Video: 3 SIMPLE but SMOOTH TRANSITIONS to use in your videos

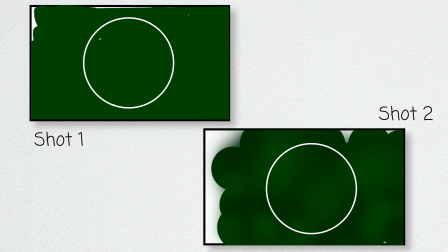Hey guys, today I'm taking you outside in a market here in Ho Chi Minh City, Vietnam, where we will go over three simple but smooth transitions you guys can use to transition your shots in your videos.
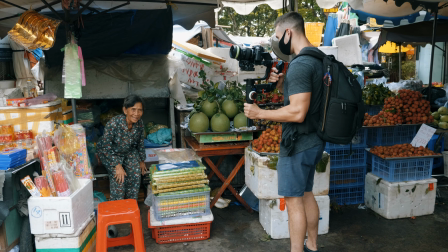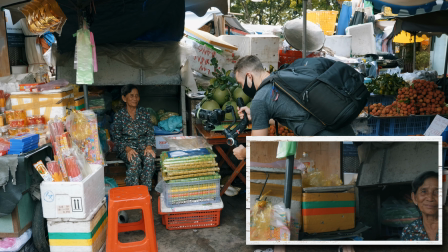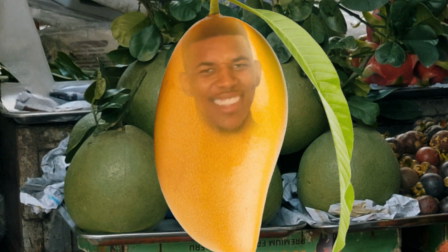So this transition is a frame blocking transition in which you will use the exposure and the color
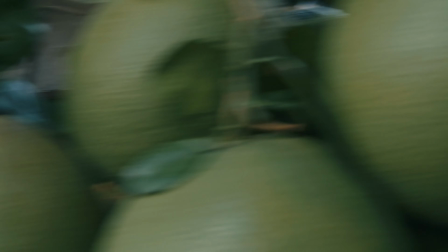of the last part of your first shot and the beginning part of your second shot to blend them together. So you'll be trying to find something that matches exposure-wise and color-wise for the most part to make them more seamless.
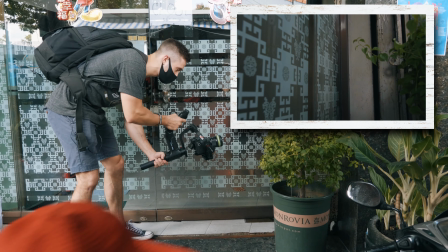I have my subject here, which is this nice lady. Hi. So I got her to come back.
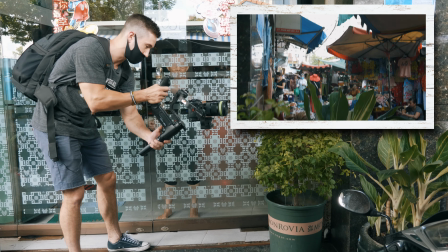So I have my subject. I'm going to do a slide across. Just like this, slide across.
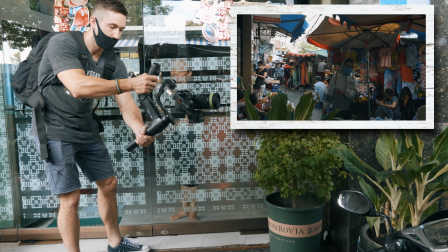And in the frame, I'm going to have the mangoes or whatever these are come into frame. and since they
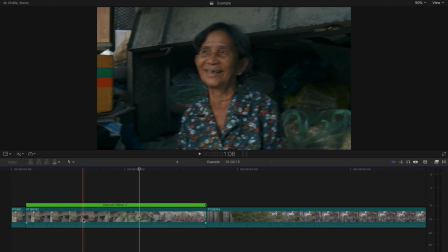blocked the most of the entire frame I can use that to transition to the second shot.
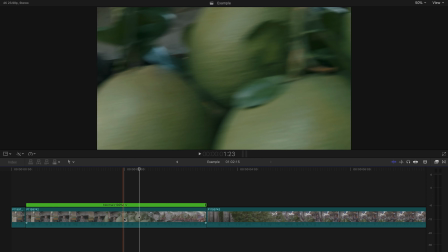So I have the green plant right here and this is going to be the beginning of the second shot.
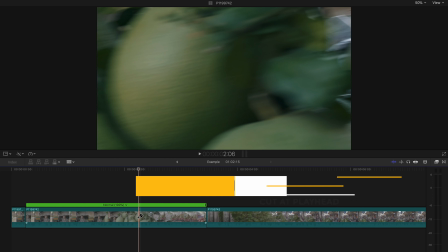So what I'm gonna do is I will press record I'm gonna come in the same motion and generally the same speed I'm
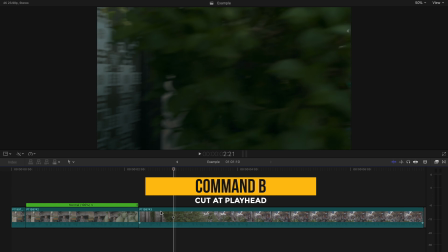gonna come across the green and come up to reveal you know what I wasn't happy with the tilt on that.
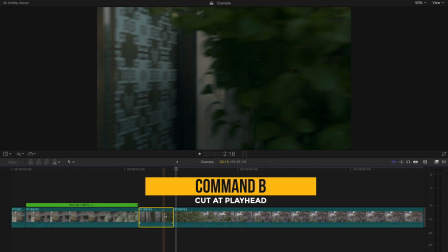Do the same thing come across same speed come up.
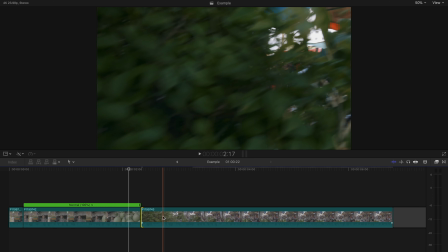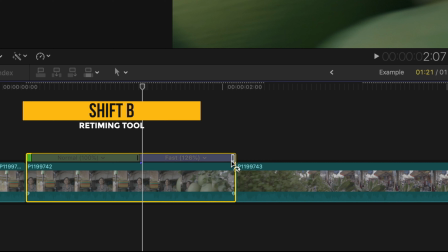There we go. The first thing I'm going to do is cut my footage a couple frames after my shot is fully covered with this mystery fruit. And actually, I'm going to make the cut when these dark green leaves start to show up, since on the second shot, the thing blocking the frame is a dark green leafed bush.
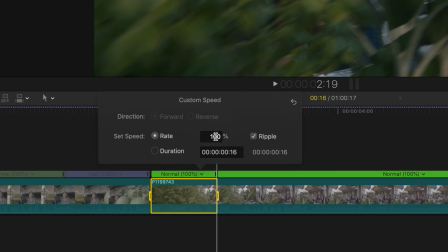On the second shot, I'm going to make the cut when my frame is nearly covered with the leaves.
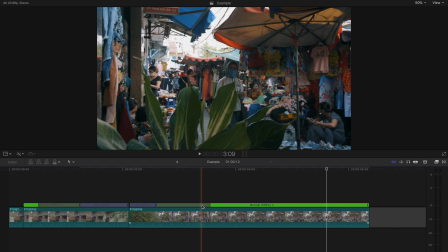Basically, end the first shot when the frame is nearly covered, and start the second shot when the frame is nearly covered.
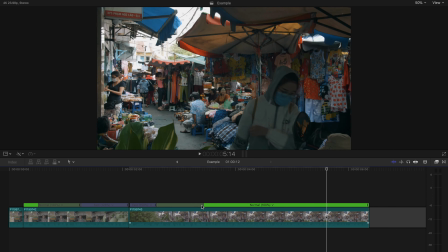The next thing I'm going to do is add a speed ramp to help the shots blend together a little bit more. You don't have to speed ramp these two clips, especially if you get the exposure and color just right, but I am going to because this is not an excellent match.
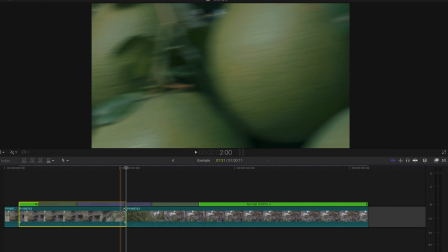Infonica Pro will use the retiming tool to create a speed ramp. Press Shift-B where you want the clip to start picking up speed and transitioning,
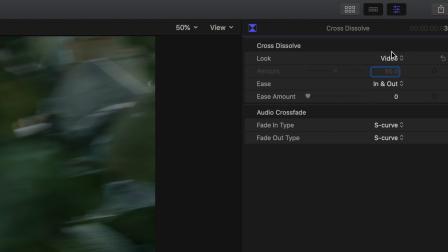and press Shift-B on the second clip around the frame where you'd like to slow down to normal speed.
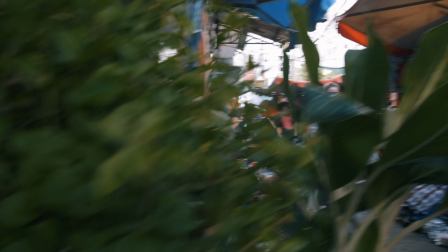The amount you increase of speed is going to be up to you and is definitely dependent on what you're going for,
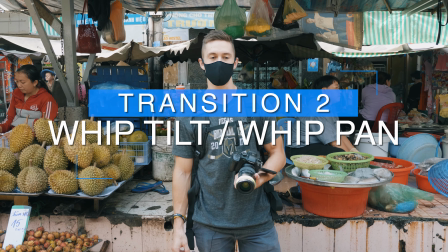so I cannot really give you an exact number. just remember that these sliders here allow for a
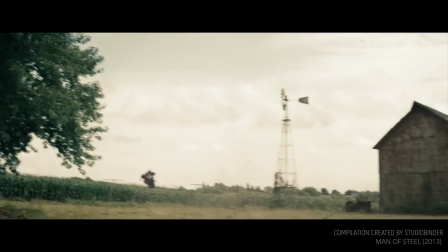more gradual build in speed if you extend them and a more abrupt change in
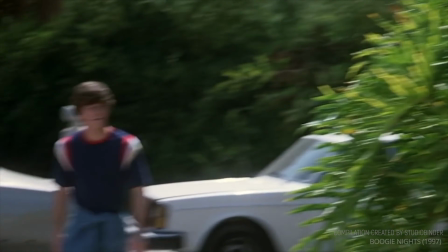speed if you shorten them. The idea is just to play around with the speed and the sliders to see what looks good for your clips. Something else you can do to make this transition a little smoother and a little more seamless is just add a simple cross dissolve between the two.
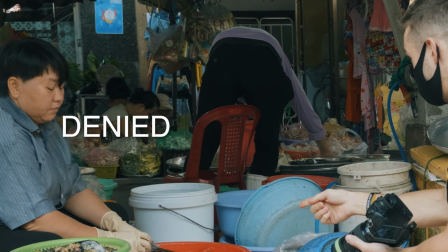I realize that the cross dissolve gets a lot of hate, but do not underestimate it. It definitely comes in handy in certain situations.
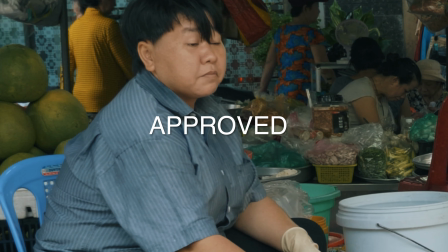The second transition is a very simple one.
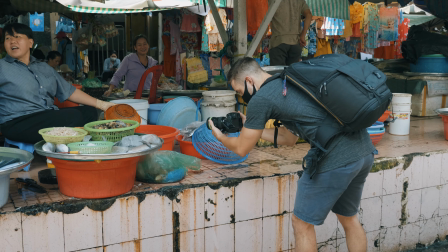It is a whip pan, which essentially is going to use the natural motion blur you get from moving a camera if you're shooting in a cinematic frame rate,
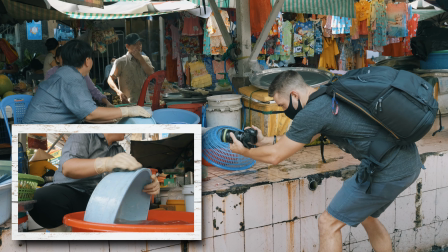like 24 frames a second or 30 frames a second, and it is going to allow you to blend those two shots together just from that same motion. Ideally, come with the same motion, try and come with the same speed. So I'm going to go ahead and ask this lady if I can film her real quick.
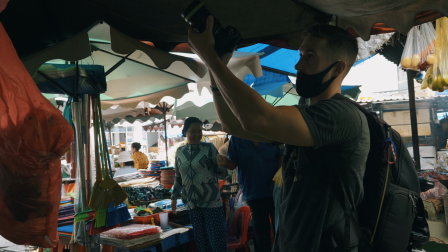Is it okay if I film?